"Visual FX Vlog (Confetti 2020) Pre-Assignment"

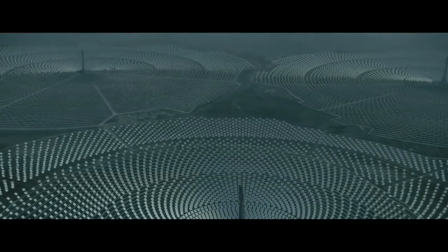0:08 Sometimes, a film comes along where the visual effects not only dazzle your senses, but also pique your curiosity.
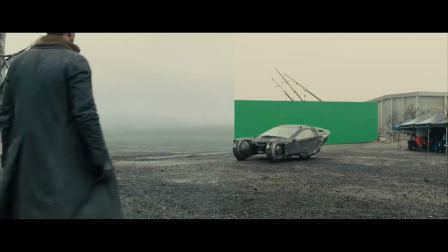0:14 How did they do that? Who came up with that idea? In this case, one film in particular did this for me, and that film was Blade Runner 2049. I know, not the original, but this film in my opinion stands up to the original and even surpasses it. What impresses me the most was the variety of visual effects work on display. Of course it has your explosions, your sci-fi set pieces, but it also has your quieter shots that evoke emotion and deepen your interest in the world and its characters. One shot in particular does this beautifully, and this shot is what I'm here to talk about.
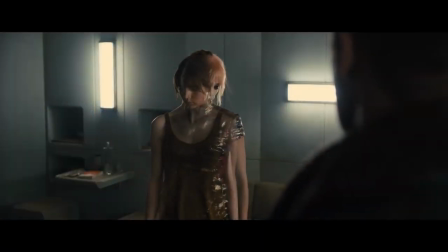0:49 Now this is by no means a groundbreaking visual effects shot, but the way the real and the unreal merge together here,
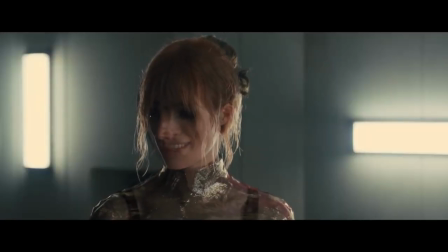0:54 at first out of sync, to then finally overlap, while still portraying the human emotions of both the characters, is astounding. It's almost as if the blending process itself is breathing in and out. I instantly became intrigued as to how this was done.
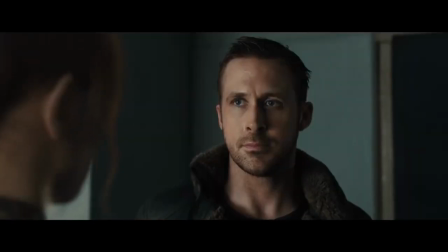1:07 Reading an interview with the visual effects supervisor of the film, John Nelson, via Digital Trends, he broke down the shot into three things.
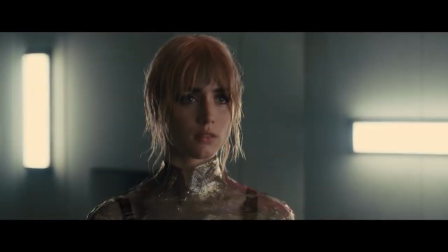1:13 Number one was achieving a clear definition of the character Joy as a hologram. Number two was projecting her performance onto a position geometry in the computer.
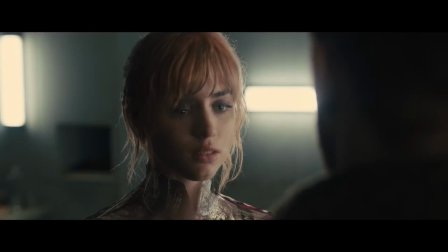1:22 And number three was getting both of the actresses' performances to sync together. For the hologram, he references looking through a glass bottle.
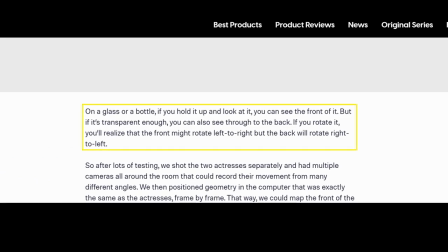1:28 His quote reads, "When you look at it, you can see the front surface, but if it's transparent enough, you can also see through to the back.
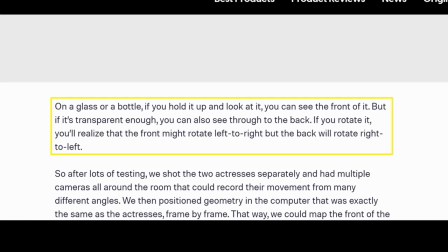1:35 If you rotate it, you'll realise that the front image might rotate left to right, but the back will rotate right to left."
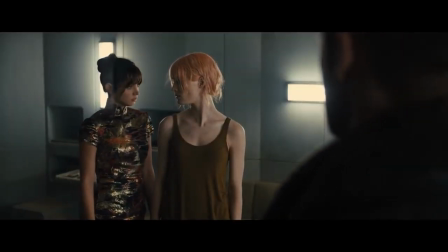1:43 They applied this realisation by recording the movement of the two actresses separately, with multiple cameras from multiple angles.
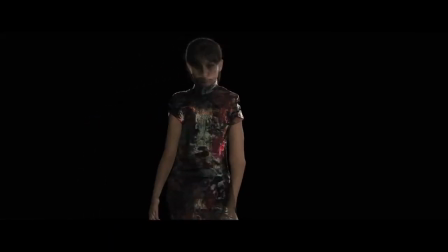1:49 They then positioned geometry in the computer that was exactly the same as the actresses frame by frame,
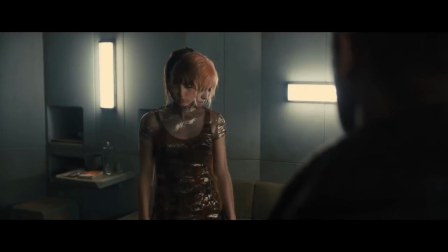1:54 mapping the front of the actresses onto the geometry to create the front surface, and then to create the back they produced a backward version of what the cameras captured.
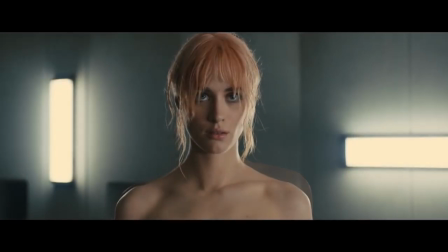2:02 This is the reason Joy looks so real, because this front and back shell method gives her volume.
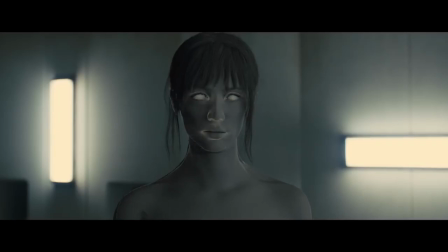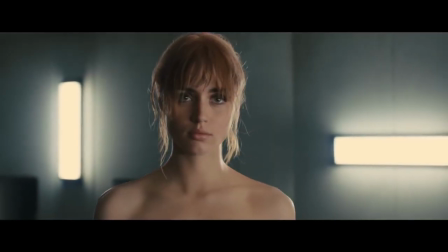Finally, to help sync this together, both actresses performed separately until a base take was selected.
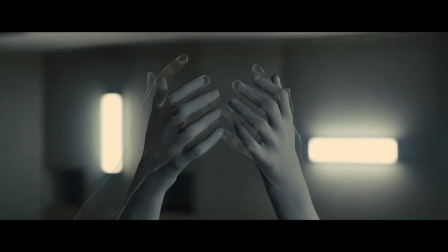2:21 The movement of the take was then broken down, so for example, at 3 seconds she raises her hand, at 4 seconds she touches his face, etc.
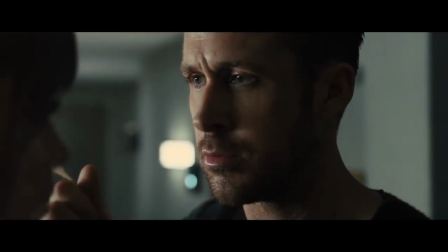2:29 They would then cover Ryan's face so the other actress could concentrate on replicating the other's eye movements, while still being able to interact physically. Now, discovering how this was done and realising it was a combination of both organic and digital techniques, it left me quite inspired.
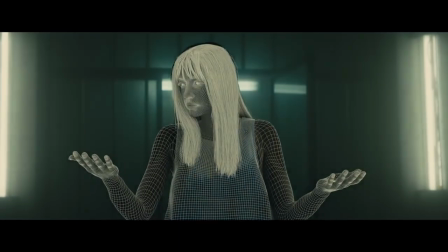2:42 This shot was one of the few standouts that really enticed me to delve deeper into the fascinating rabbit hole of visual effects.